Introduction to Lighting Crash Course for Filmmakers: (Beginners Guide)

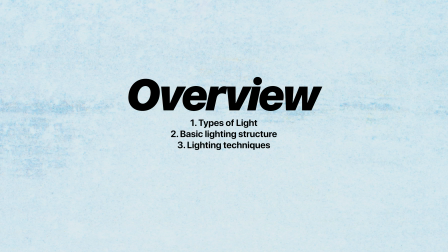Hi guys, welcome to lighting. In this video, we're going to be talking about all the things that you need to cover as a filmmaker when it comes to lighting. So there are two major types of lights in film. We have our natural light and we have our artificial light. Natural light being natural light, which is your sunlight, and artificial light being all of this here.
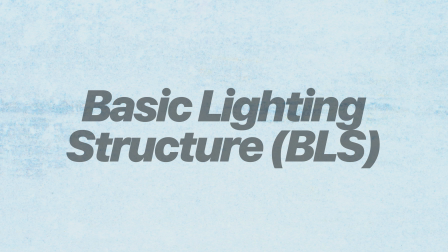So the three-point lighting is a traditional method of illuminating a subject in a scene with light sources from three different positions.
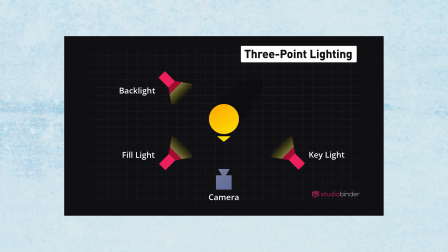And the three types of lights are your key light, your fill light, and your backlight.
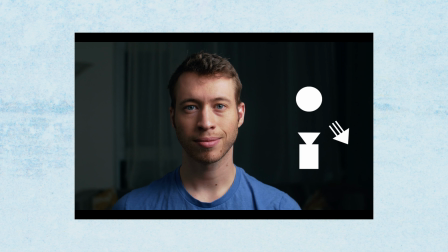Explaining what your key light is. Your key light is your main primary source of light,
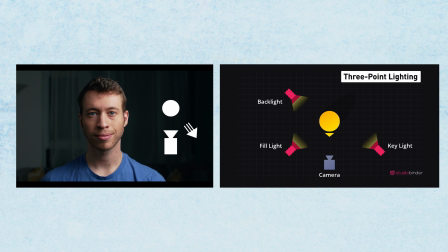which is mostly in front of the subject at an angle of 45 degrees.
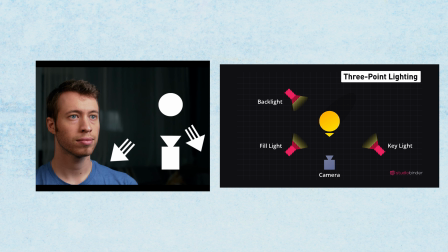The fill light, which is your second light, has to mirror the key light.
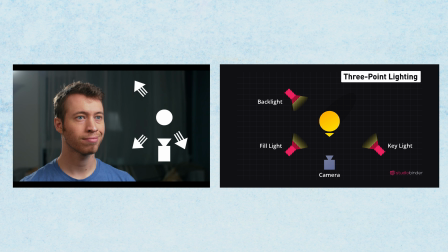And then you have your backlight. Now your backlight can also be called your rim light or your hair light. This is what illuminates the subject from behind and separates subjects from your background. I would be showing you some pictures and we'll be talking about these techniques as we go forward. Right, so first on the list we have high key lighting. This type of lighting, I hope you can see the picture on the screen.
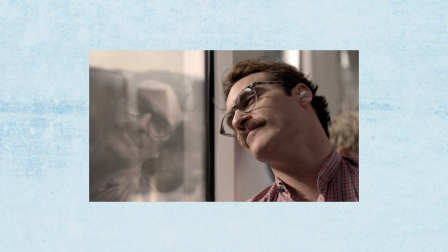It's basically a lighting technique that makes use of bright and soft lighting,
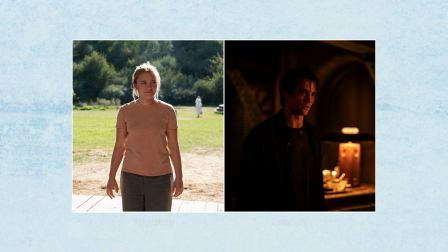with low shadows, low contrast. It's mostly used for cheerful and positive environments,
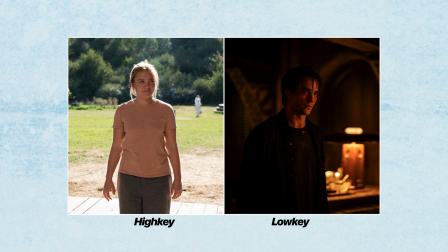and it fills the entire space and gives no room for any dark corners. Next on the list is low key lighting. So for low key lighting, it is
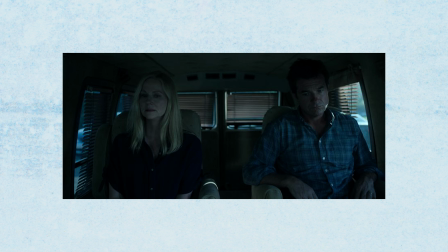the opposite of high key lighting, but it's characterized by strong shadows.
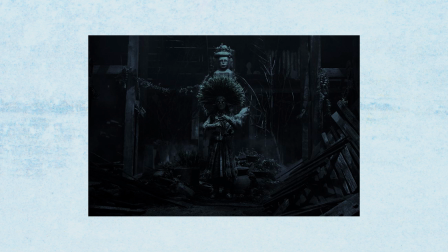There's high contrast. There's more darker tones in your image.
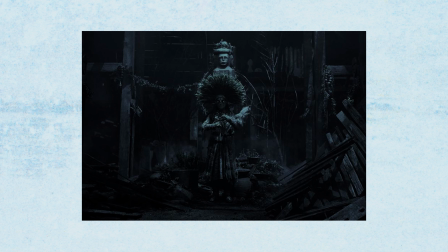It's mostly for suspenseful look, or you're trying to go for a dramatic feel.
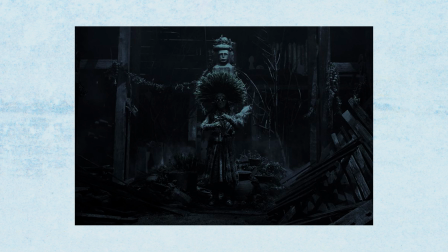You want to do more of a pensive, serene kind of vibe.
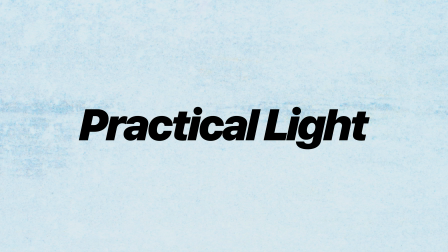Then low key lighting is your go-to. Lighting like lamps. This is an example of a practical lamp. Candles, fireplace, and stuff like that. They help enhance the picture and how it looks. Okay, and next we're going to talk about hard lighting. So hard lighting is making use of light without diffusion. Now, before we go to hard lighting, let's talk about diffusion a little bit. Right, so diffusion is making your light
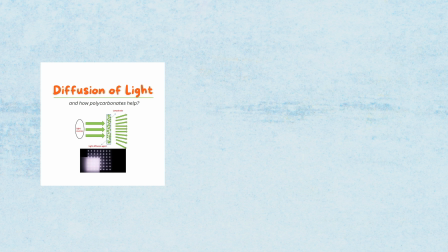less intense before it hits the subject. So placing white sheets, placing white fabrics, placing translucent fabrics in front of your light source, thereby letting your light pass through it, and it filters down the intensity of the light, making the light diffuse. So that's the process called diffusion of light. So now, back to hard lighting. Hard lighting basically means making use of harsh source, and you can see your image is more contrasted.
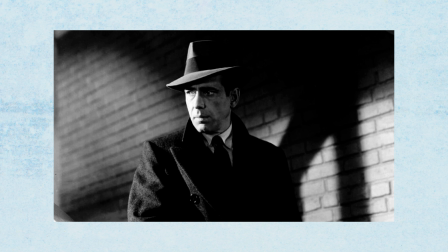You can see your image as more definition. The attention is drawn into the shadows. There's a lot more contrast. There's a lot more harsh lines between the highlights and the shadows.
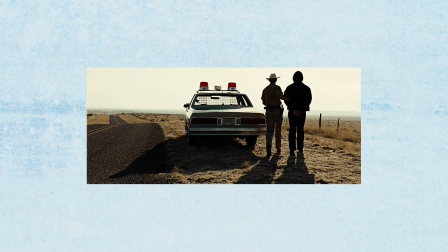That's basically what harsh lighting does.